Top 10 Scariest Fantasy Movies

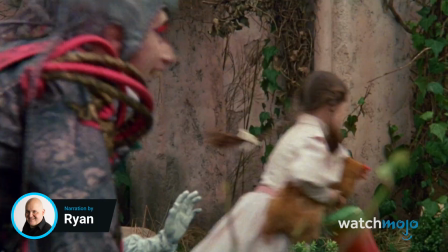Fantasy flicks are all about bringing our wildest dreams to life. Unfortunately, it turns out our wildest dreams can be pretty terrifying.
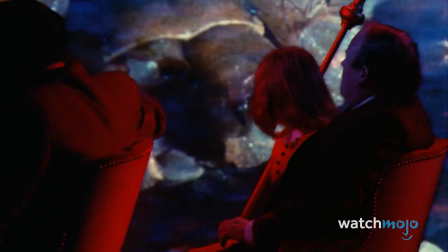Welcome to Watch Mojo, and today we'll be counting down our picks for the top 10 nightmare fuel fantasy movies.
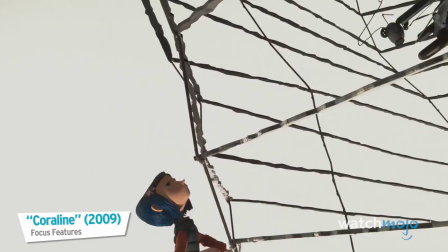For this list, we'll be looking at live-action films, nothing animated, sorry Coraline,
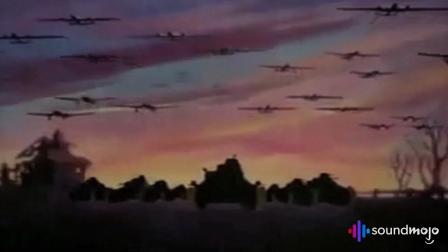that are primarily in the fantasy genre, not just horror or monster movies.
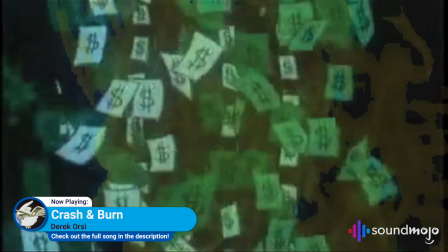Let's go! If you like what you're hearing, be sure to check out the full song at the link below.
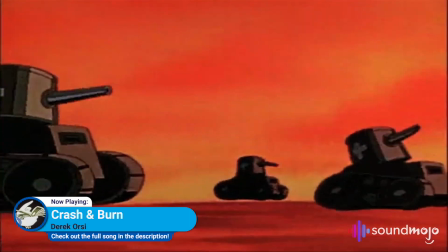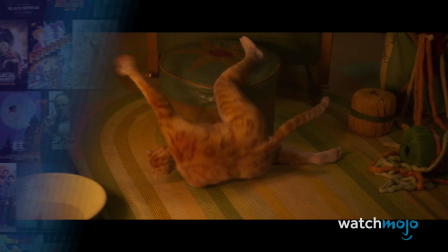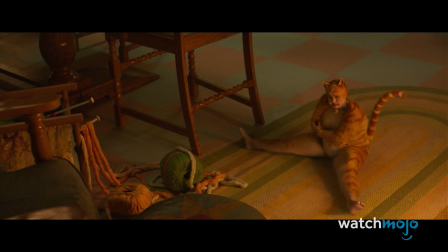Number 10, Cats. With a combination of janky facial compositing, menacingly creepy body language, and fever dream plot logic,
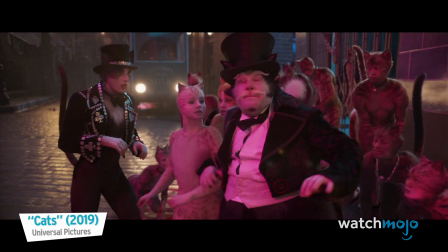2019's favorite joke movie Cats can actually be a really disturbing viewing experience.
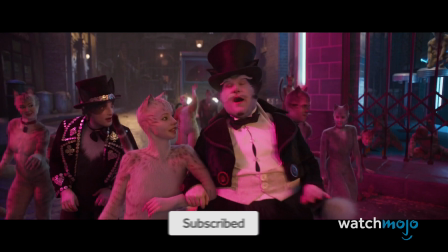Don't you listen to him, because he is a complete and utter bust. I'm Buster for Jones. I'm not skin and bones.
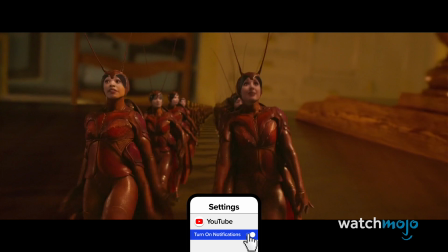Characters appear for seemingly no reason and work their way through uncomfortably sensual choreography.
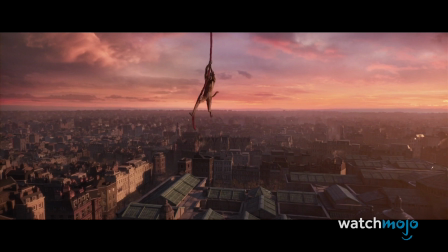Rebel Wilson trains cockroaches to dance only to devour them right out of their marching band.
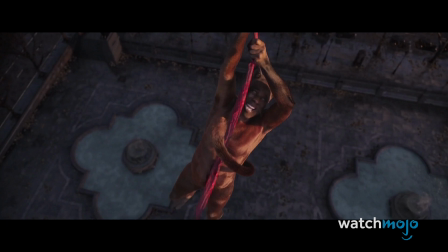Idris Elba's fur color is way too close to his skin tone, making him look as though he's nude at all times.
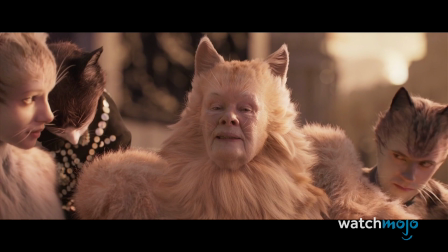And that's before considering the motion capture effects straight from the darkest depths of the uncanny valley.
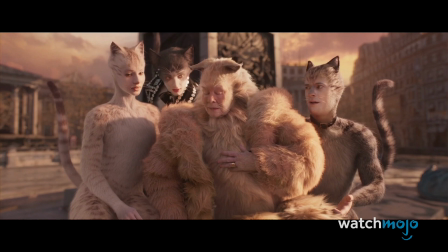Cats may not be trying to be scary, but it is succeeding.
Oh, cat.
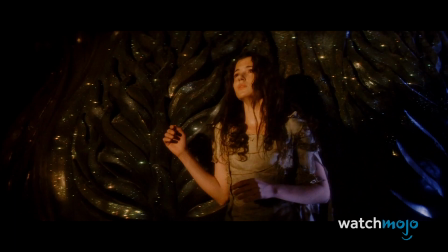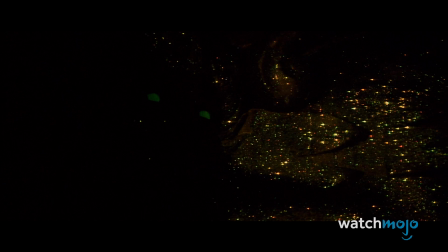Number 9, Legend. Legend is a cult classic from the 80s, beloved for its dreamlike atmosphere,
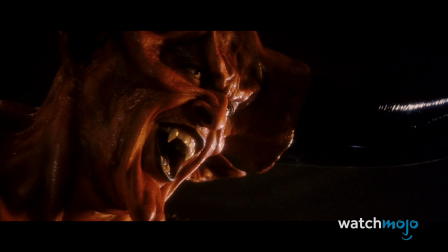sense of mythic unreality, and for having a devil with what may be the biggest dang horns in movie history.
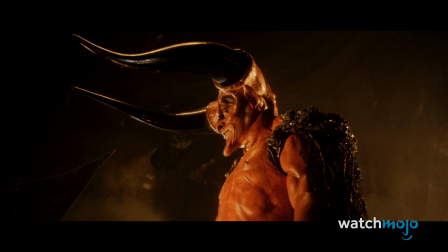Look at those things. Ridiculous.
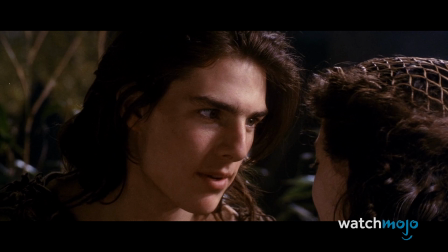And in part, it's Tim Curry's skin-crawling performance between those horns that earns this epic dark fantasy its spot on this list.
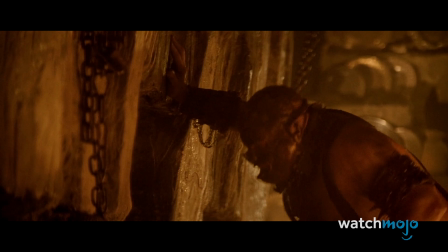Sure, Tom Cruise is a dreamboat, but when this movie stops looking gorgeous, it gets scary fast.
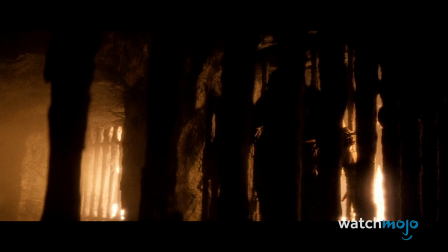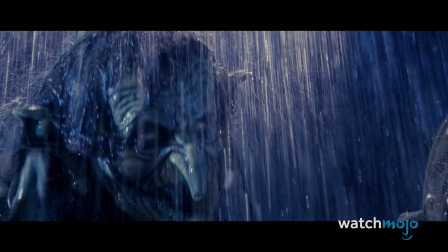The set design, creature effects,
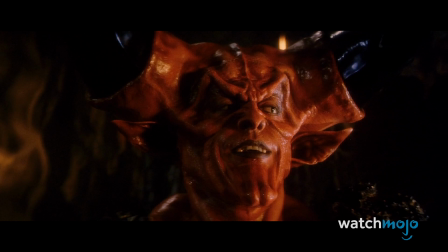and special effects are all perfectly calculated to transport you out of the world you know and into an often disturbing dreamland.
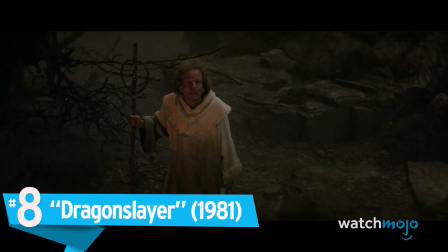Dreams are my speciality.
Number 8, Dragon Slayer.
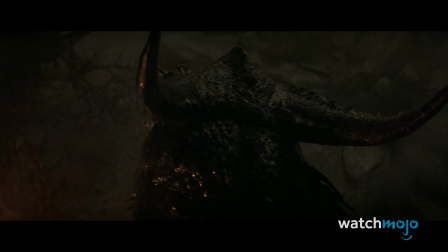Unclean beast! Get thee down!
As a piece of cinema, Dragon Slayer is a little spottier than Legend.
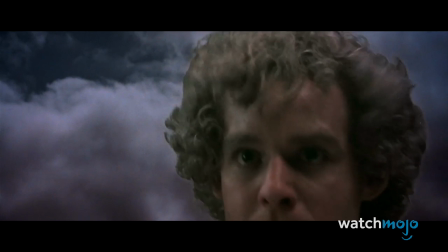It's got weird pacing, and in some scenes, the special effects could have been better.
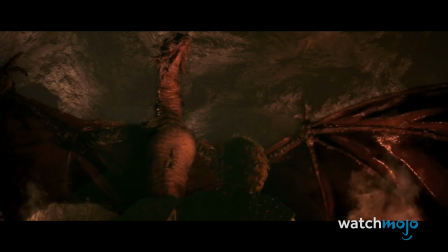But those faults might just be because the filmmakers were spending all their effort on the pulse-pounding cave showdown.
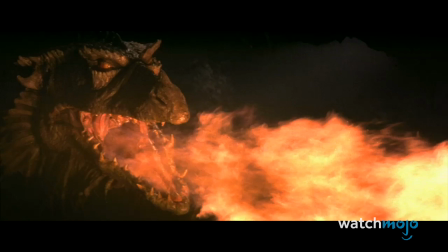With darkness and flames dancing around the watery depths of the dragon's cave, this movie pulls off what might be the perfect version of that classic fairy tale dragon battle.
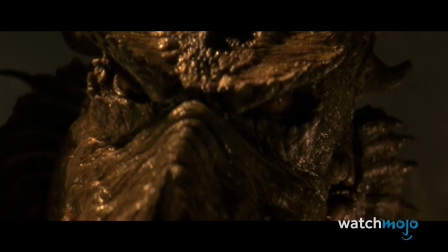It's so full of firestorm menace that it'll have even the bravest knights and moviegoers shaking in their armor.
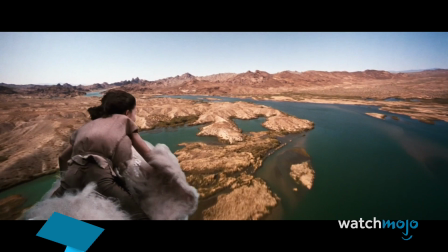Number 7, The Neverending Story. What a delightful movie, right?
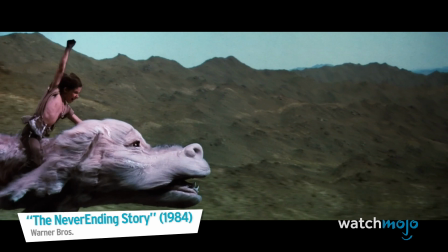Falcor, the luck dragon flying around in the sky. Heroes and magic and monsters? Wow, that's a lot of monsters. Did that guy just get vaporized by a sphinx?
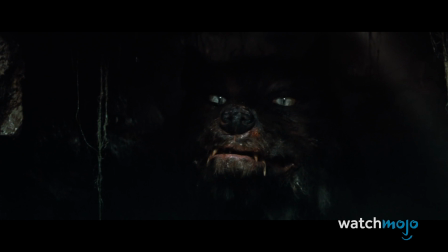Jeez. The Neverending Story traumatized a lot of kids with a Gamork scene alone, featuring a wolf-like creature, but the real villain is the crushing philosophical terror.
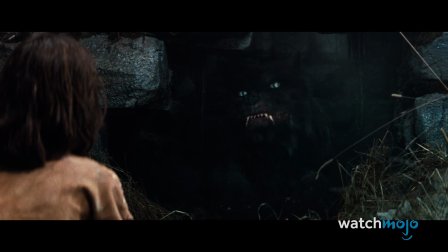If you come any closer, I will rip you to shreds.
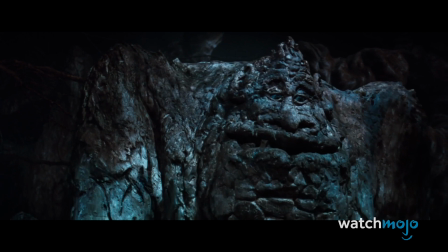From Artax sinking into the swamps of sadness, to the rock giant horrified by his failure to save his friends,
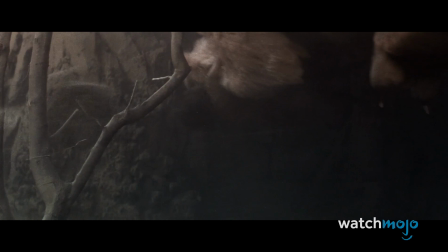and the nothing gnawing away the fabric of reality, The Neverending Story was some surprisingly heavy stuff.